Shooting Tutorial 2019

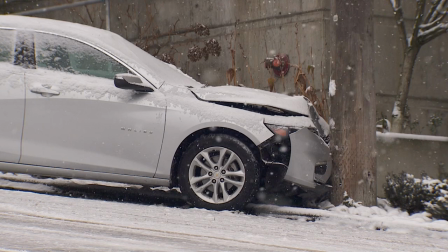0s
When we first arrived, there was a car that crashed into a telephone pole a few hours earlier. This is something we're going to want to shoot just to show how bad the driving conditions really are.
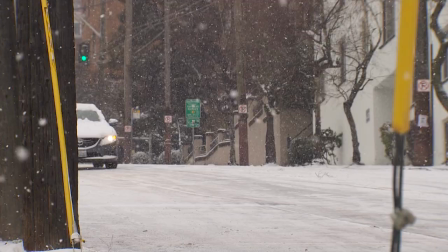10s
I walk up a quarter of the hill to get cars as they drive down. Notice that I make sure everything goes in a frame.
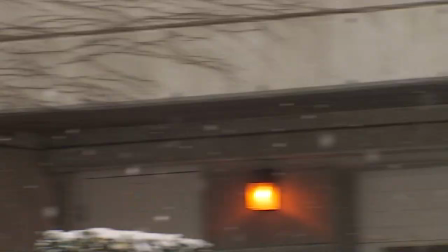17s
I'll follow the car as it goes down the hill. You should also remember to try and shoot with your ears.
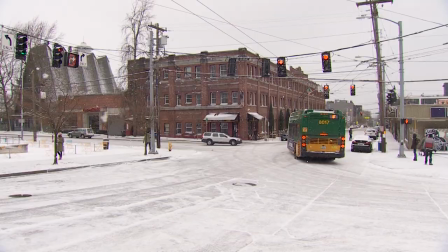23s
Listen to your surroundings. Find things that make noise. I heard this bus behind me and I'll quickly turn around and shoot it.
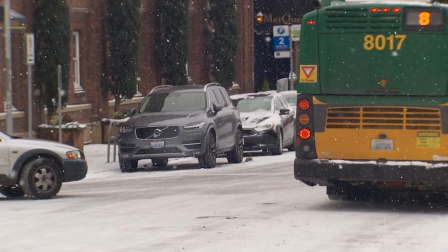33s
People really don't know how to drive here in the snow.
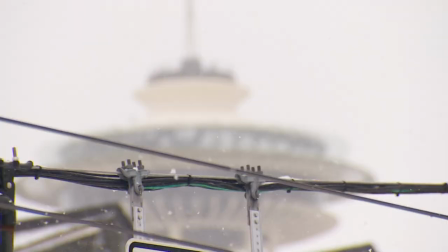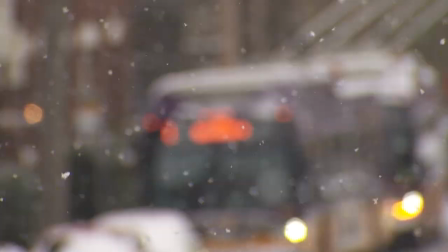42s
I'll grab a few artsy shots, a couple of buses going into frame, some more artsy shots.
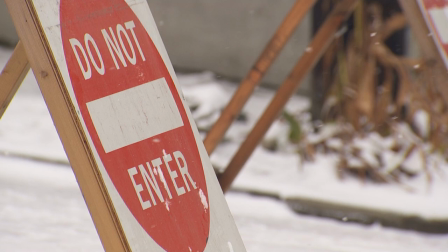49s
If I shoot a sign, I try to make sure that it's helping tell the story. Here's a quick establishing wide shot.
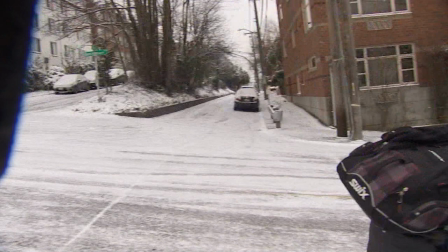58s
There are some skiers going down the hill. I'll try to follow the action. and it didn't really work out that well.
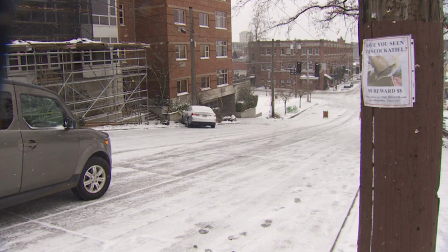67s
Another car is driving down the hill and starts to lose control.
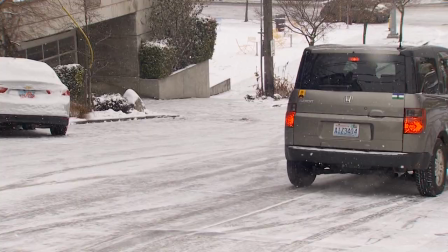74s
I'll get the action, but unfortunately I forget to get the reaction of somebody witnessing it first hand.
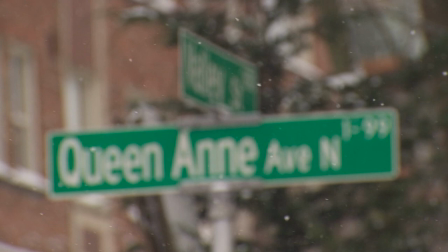82s
Here's another artsy locator shot.
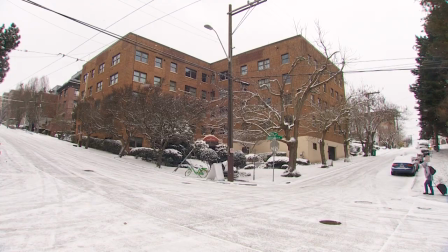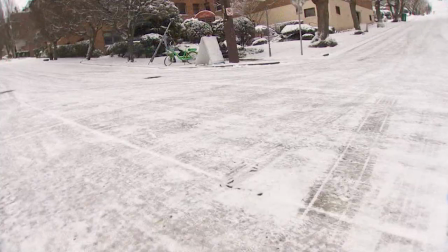89s
There's a woman walking up the hill with some luggage. I'll try to shoot her going in a frame, then I'll quickly run up to her and shoot tights the wheels.
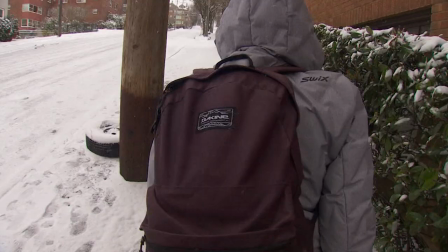101s
Hear that? Great nats. I'll ask her an open-ended question like, how's it going?
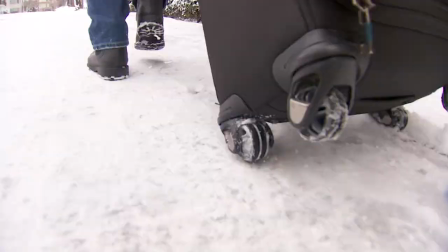111s
I'll ask her a few more questions and then go back to the wheels to get some more nats, just in case.
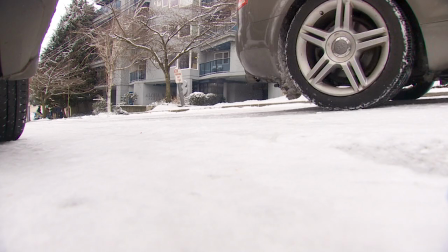120s
I'll get a ground shot of a car going into frame. At this point, you should start seeing a pattern in my shooting.
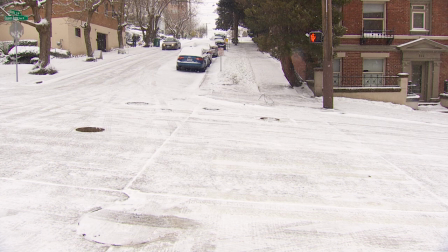129s
I see a couple of women to the left of me off camera putting salt on the ground. They start talking to me, which gives me the opportunity to put a mic on them. After some terrible convincing, they finally agree to go on camera with me.
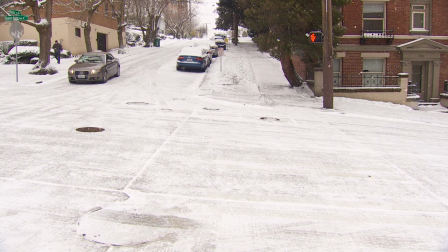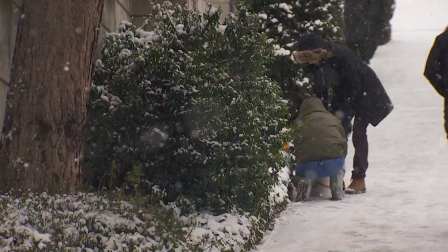152s
I'll shoot from a distance and tell them to ignore me, basically becoming a fly on the wall.
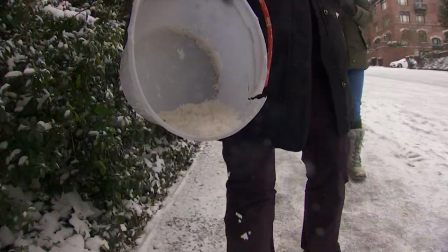158s
I'll ask them a few questions, and then I'll move up to them. I'll get a tight shot of them salting the ground and gather some great gnats.
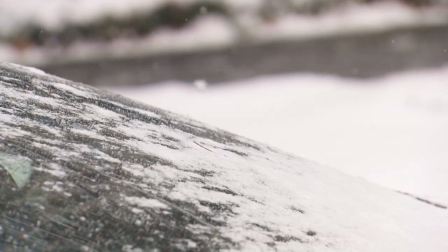167s
I ask them the question, are they prepared? And that's really the only sound I'll need. A few more locator shots,
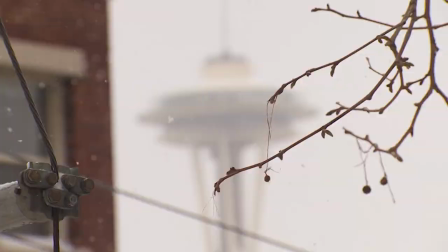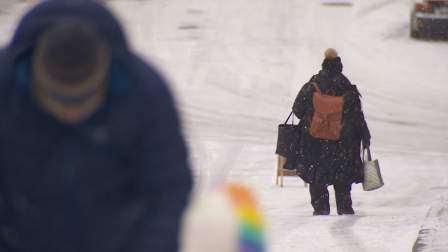182s
into frame shots, just constantly shooting and moving.
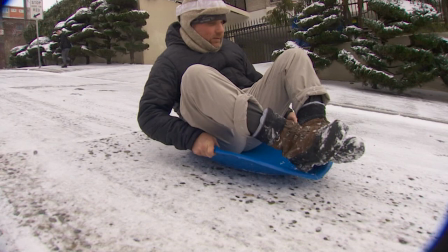190s
I see this guy sledding down the hill, so I run up to him before he goes.
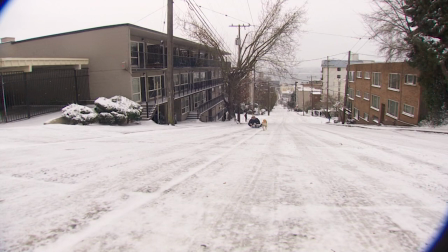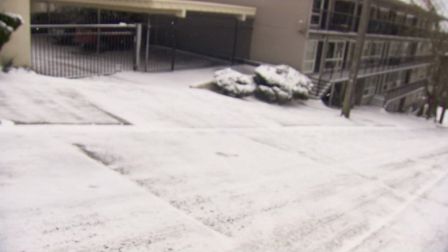202s
I will quickly take off my wide-angle lens, by quickly I mean struggle.
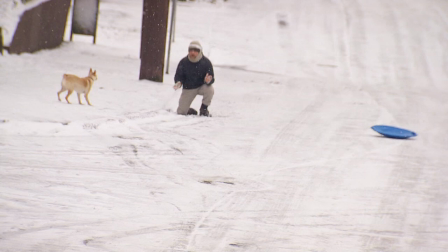207s
I will zoom in and get the action, and there is reaction to that action.
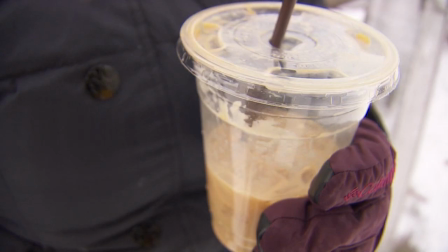218s
We head up to Cary Park and see a woman who's drinking an ice drink and we have to ask her questions about that.
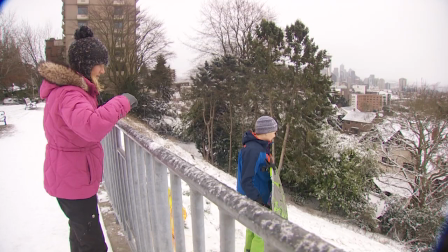224s
An establishing shot of Seattle. We see a mom with her kids sledding.
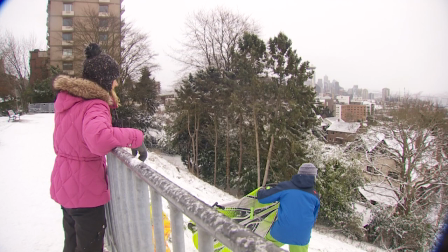229s
We put mics on both her and her son to get their perspective of the snow day.
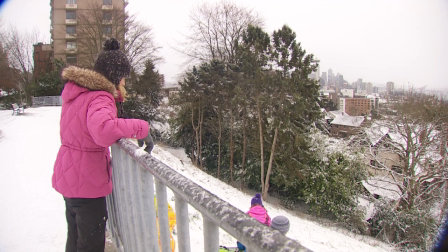234s
What you won't see is I put a GoPro on the kids sled so I'll have another shot to work with.
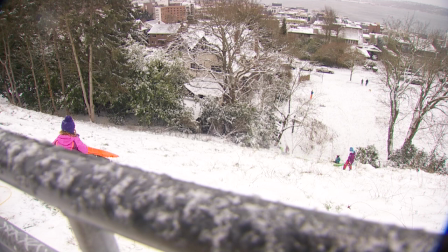240s
I'll follow the action as he falls.